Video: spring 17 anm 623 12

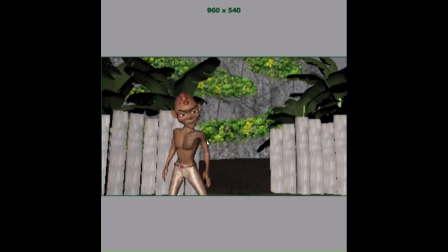Maybe get a little bit more elbow and wrist movement in there on those turns, because the arms are looking really rigid right now. The double take it's clear, it's just maybe a bit big. I might go smaller in that.
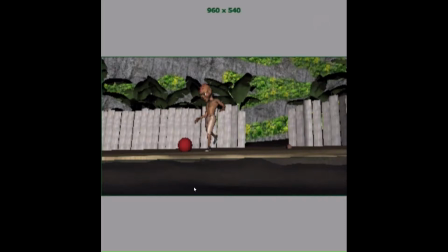And it's just those first two steps just look a little too small. I think maybe it was just had to do with where you placed the ball in the beginning, that you didn't have enough room for him to take the bigger steps that he might do.
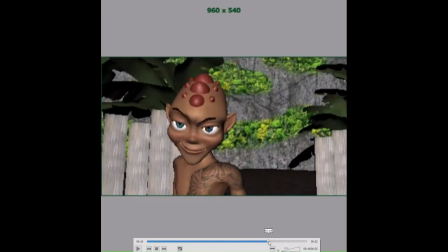I'm not sure what it was, but right now the steps look really small.
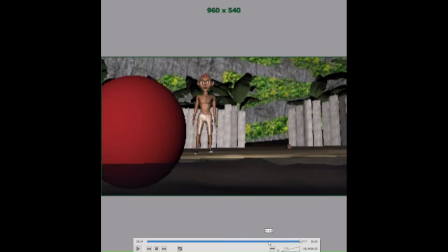And then that bounce. Oh, I guess it's landing on water is the thing, is why it bounces like that. Yeah, we sort of really want some kind of splash. I don't want you to get into trying to do a splash in this class, because it's kind of a whole other topic, and I don't want you getting absorbed in it.
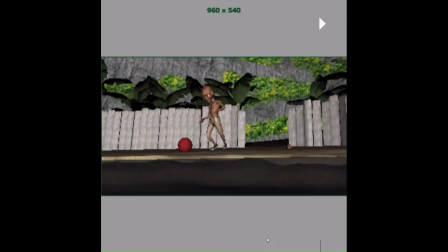But I was wondering why the bounce looked weird, and now I kind of understand that it's landing in water.
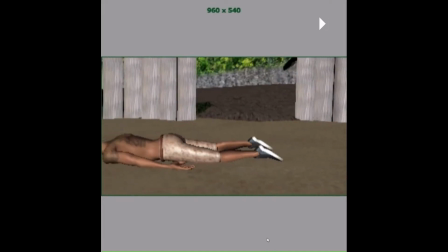But I still think maybe it could like bob a little bit at the end. Um, and then yeah, this shot is good.
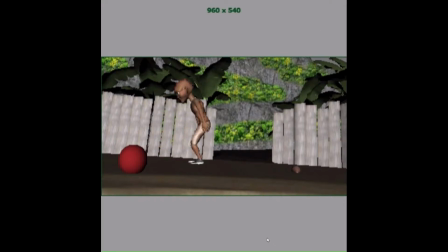That one, I'm not really loving that shot, because a couple things.
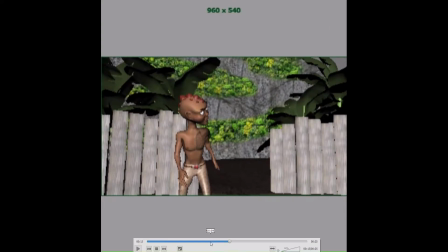One is,
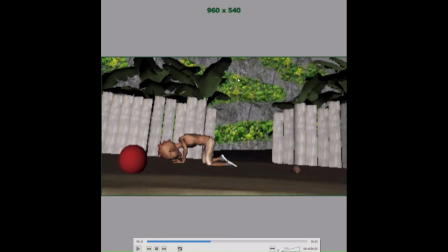why is half the frame not have any sort of content that we need to know about in it? If if I was going to go this wide, I would kind of
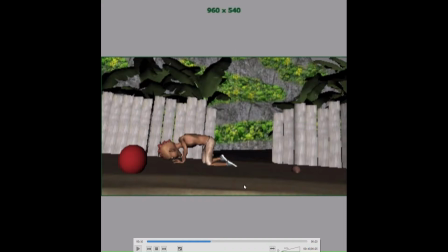scooch the camera, like rotate it so these were maybe a little bit more centered. It just seems odd to have that much sort of kind of dead space.
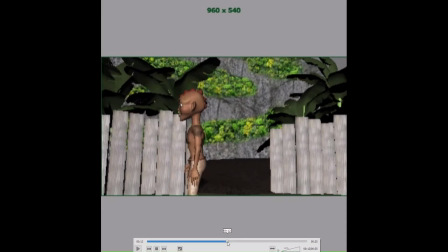And the other thing to know is the idea of cut on the action,
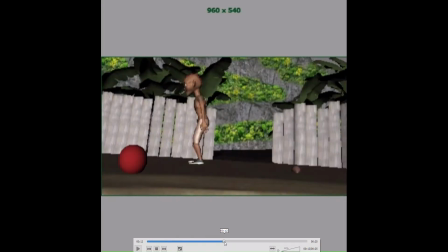which means you're almost there. I mean, one could argue this is cutting on the action. I would argue that it's not. So the thing is, you cut like here, and then he finishes standing up in the next shot.
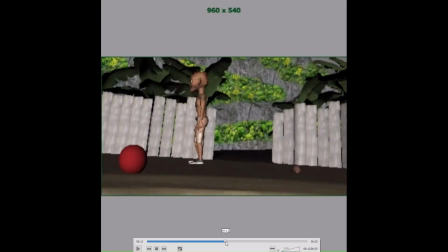But about this shot, it's so similar to this shot that it looks like a jump cut. So I would vary these more. I understand how you ended up going as wide as you did because
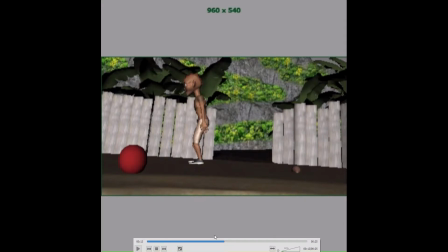probably you wanted the ball and his full standing height in the shot, which makes sense. I would just kind of rotate the camera so these were more centered. And then on this one, to make it feel like less than a jump cut, you can
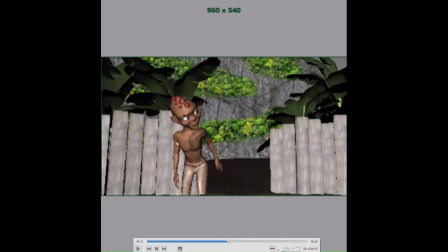change the angle more so it's not sort of so straight on, or you can push in a little closer on him. There is an awful lot of headroom in this shot, so you could frame this tighter
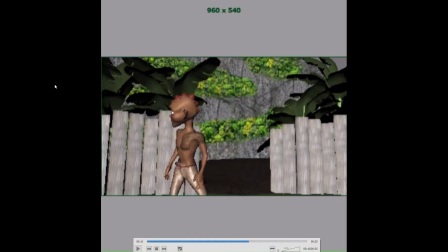while still keeping his whole body in the shot, and then it would be more different from the previous shot. Maybe change the angle a little bit, come around the side a little bit, just to vary it up a little bit. Try that.
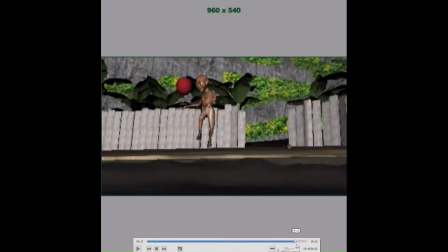Yeah, that's working. Yeah, so this is really good work. A lot of attention to detail. Clearly a lot of time and effort to put into this. So just great job. Yeah, I mean, obviously there's always more you can do that's sort of never done, but I think you've done a really nice job here.
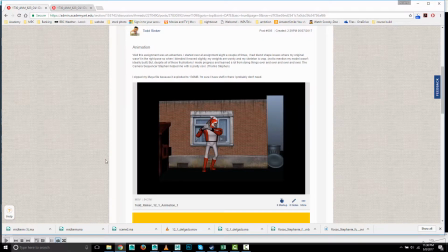Next up is Todd.
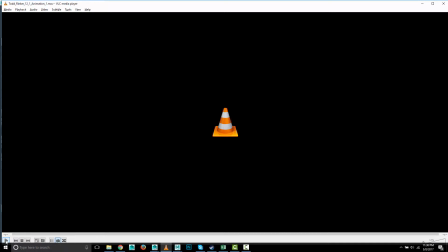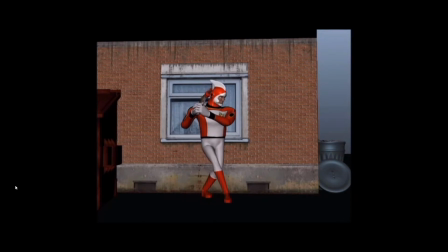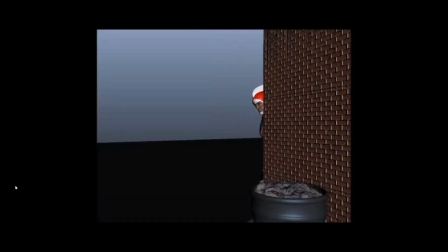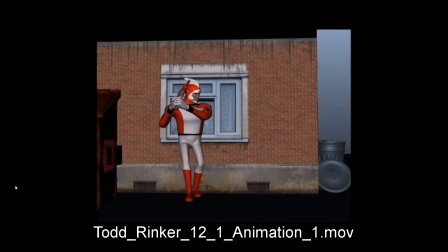Okay, there's a lot of good stuff going on here. It looks like you spent some time in your textures. Was the first thing I noticed. They're looking pretty good.